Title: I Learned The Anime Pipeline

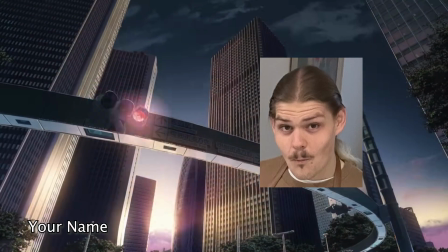[0:00]
So, you want to know how to animate like an anime.
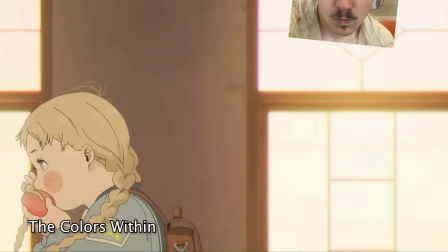[0:03]
You want to know how these animators achieve such fluid movements with such complicated character designs,
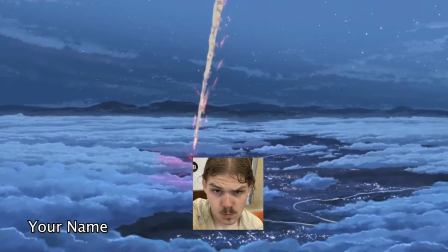[0:10]
backgrounds, bright colors and effects, cell shading and composition.
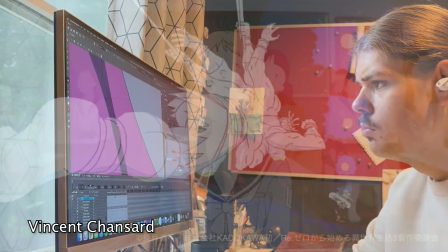[0:15]
I spent hours, no, days learning all of these techniques in order to make my own animation.
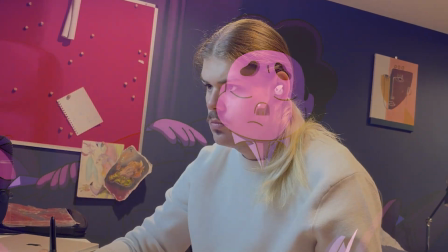[0:22]
The best animation the world has ever seen. Hold on. I'm getting ahead of myself. Let's rewind. The other day, I saw my friend host a Steven Universe reanimate project.
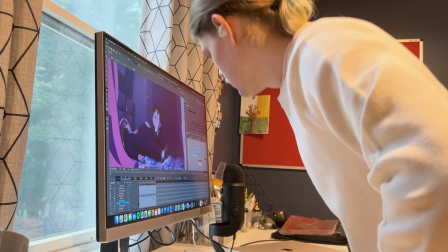[0:36]
Being the good Samaritan I am, I decided to join. Our job was to reanimate the "It's over, isn't it?" scene from the show,
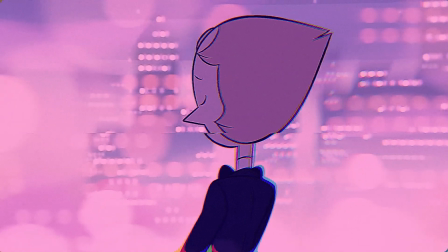[0:45]
a sequence regarded as one of the most beautiful scenes in the whole series.
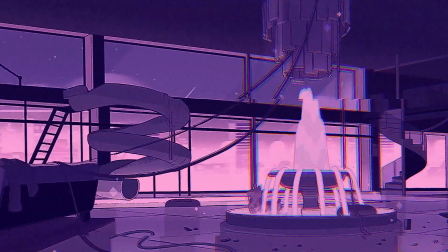[0:49]
So, what part did I end up with?
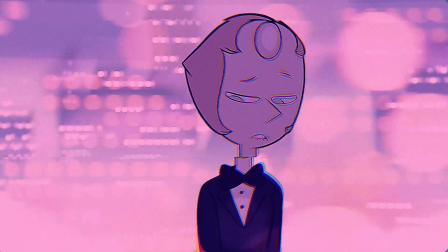[0:55]
Okay, a bit underwhelming, but I can work with this. Now, you may be saying to yourself, "Ooh, Dylan, where's the anime?
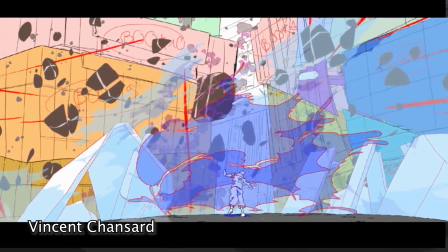[1:04]
You told me you were going to draw anime." Well, I'm getting to it!
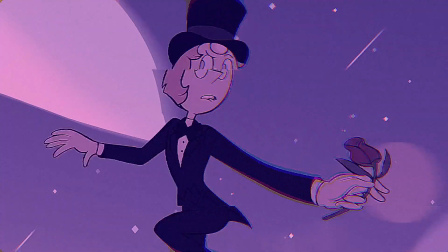[1:09]
I figured what better way to represent the beauty of the original scene than by replicating the anime style.
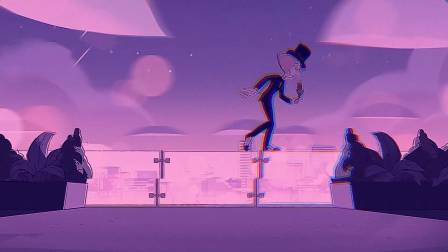[1:16]
Sure, anime isn't the only visually appealing style of animation,
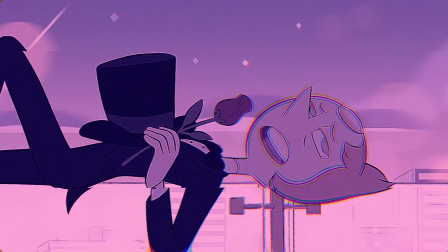[1:21]
but it's what most people would generally consider pretty or beautiful.
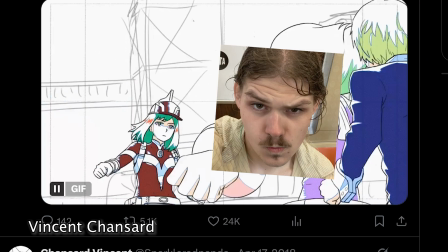[1:25]
So, my plan was to study the techniques of the masters and cram as much detail into this 1-second shot as I could.
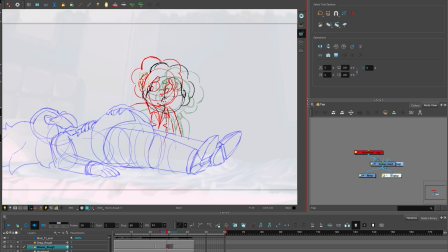[1:34]
One difference anime has to Western animation is the realistic movement.
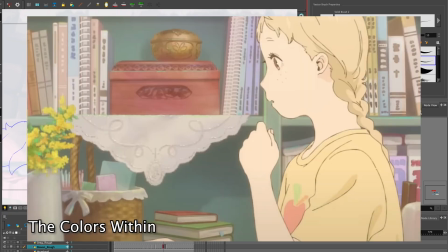[1:39]
The characters move like how people move.
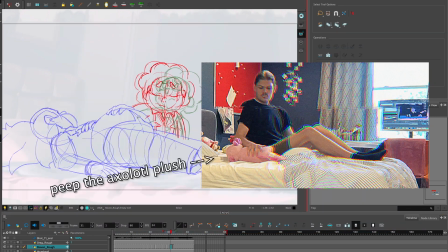[1:42]
So I used video reference of myself acting out Steven's movements in my rough animation.
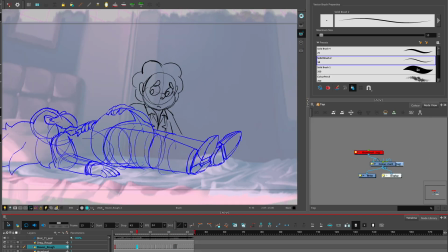[1:48]
To make the movement feel smooth, I animated Steven on 2s, or 12 frames per second, and made sure to shift the weight of his torso.
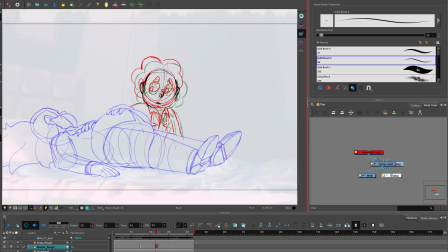[1:58]
Now, I know that animating Steven wouldn't be enough, so I decided to add a curtain to the foreground.
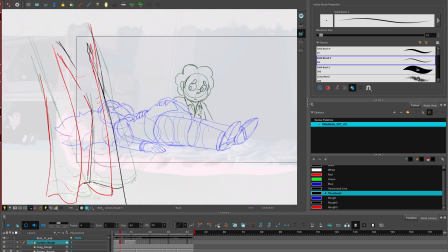[2:05]
This gave the shot some more depth and more movement. Plus, flowing fabric looks pretty in my opinion.
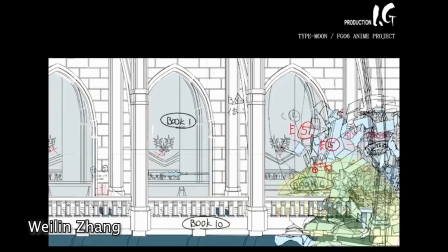[2:12]
For the curtain, I studied Weilin Zhang's animation and tried to follow the arc of a wave down the fabric.
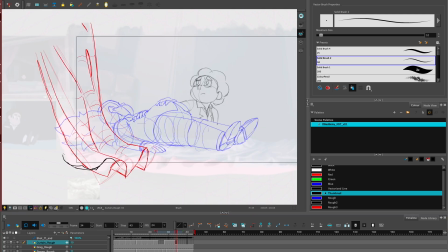[2:20]
I noticed that a lot of anime use lower frame rates for environment details, such as fabric or effects. So the curtain was animated on 3s, or 8 frames per second.
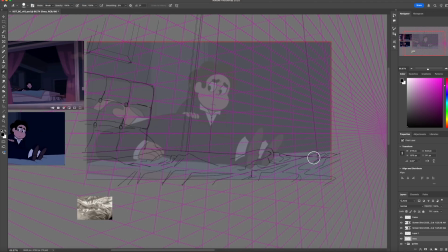[2:33]
By the way, I also painted a background. It wasn't that interesting, it only took me like an hour, but I mean, I did it.
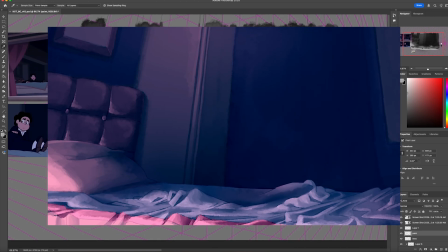[2:42]
I tried to make it as realistic as possible, with some brushstrokes showing through, since that's the style most anime go for.
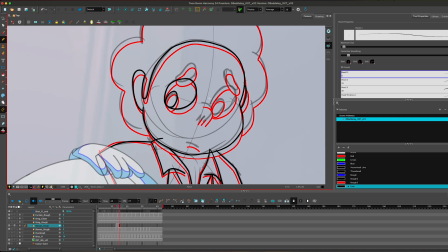[2:49]
It was time to move on to cleanup. Anyone interested in the behind the scenes of anime will recognize the word Genga.
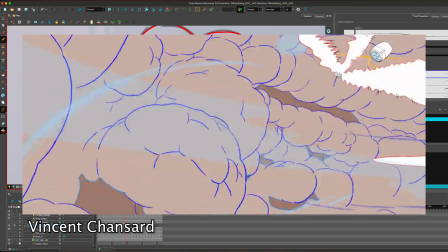[2:59]
Genga is a Japanese name given to keyframe drawings.
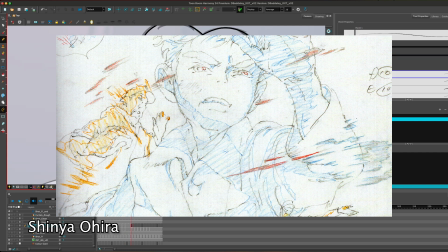[3:04]
Sometimes they're drawn traditionally with pencil on paper, and sometimes they're done digitally,
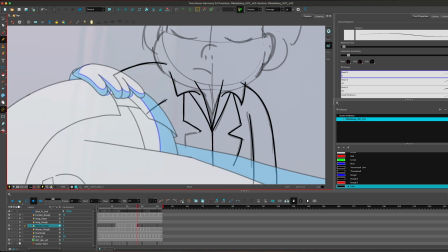[3:10]
but they always denote what is and where the shadows and highlights are.
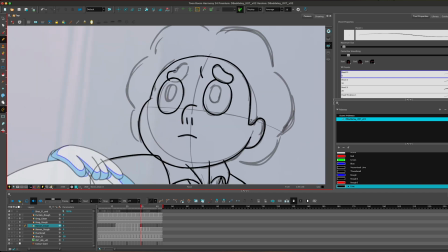[3:15]
The colors can vary between studio to studio, but generally black is used for the line art, which is shown in the final product.
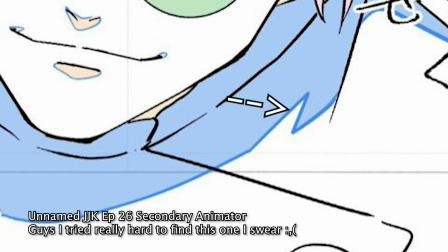[3:24]
Dark blue is used for the shadow line. Red is used for the highlight line.
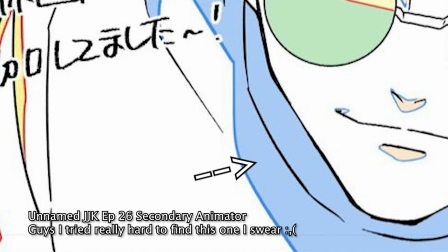[3:29]
Light blue is used to fill in the shadow. Yellow is used to fill in the highlight.
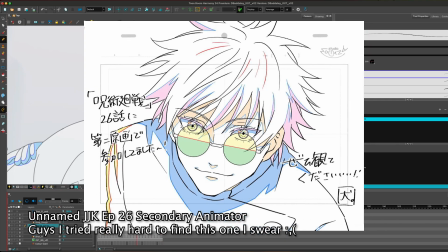[3:34]
And occasionally the rest of the character is filled in with white, so nothing shows behind them.
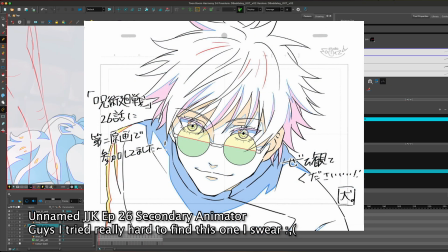[3:40]
If you have a more complicated design,
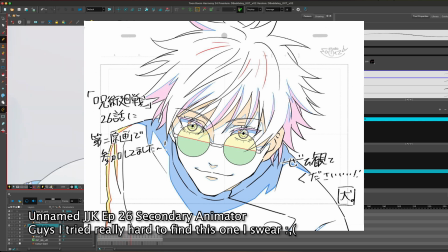[3:43]
then different colors can be used for the hair and skin shadows, such as pink and orange respectively.
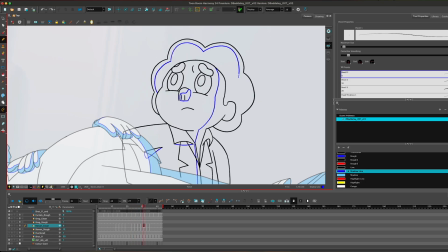[3:49]
But for my characters, just the light blue was necessary. Here's a couple tips for drawing Genga in Toon Boom Harmony.
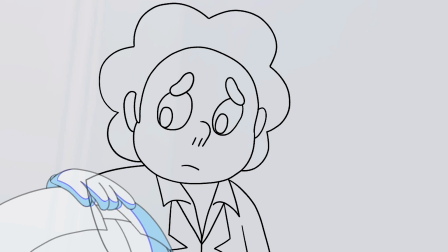[3:57]
After you've drawn the line art and are ready to move on to your shadow and highlight lines,
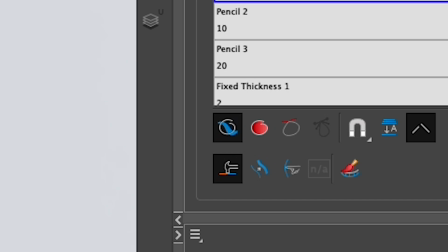[4:03]
make sure to press the Draw Behind button on the panel on the right so your black lines stay on top.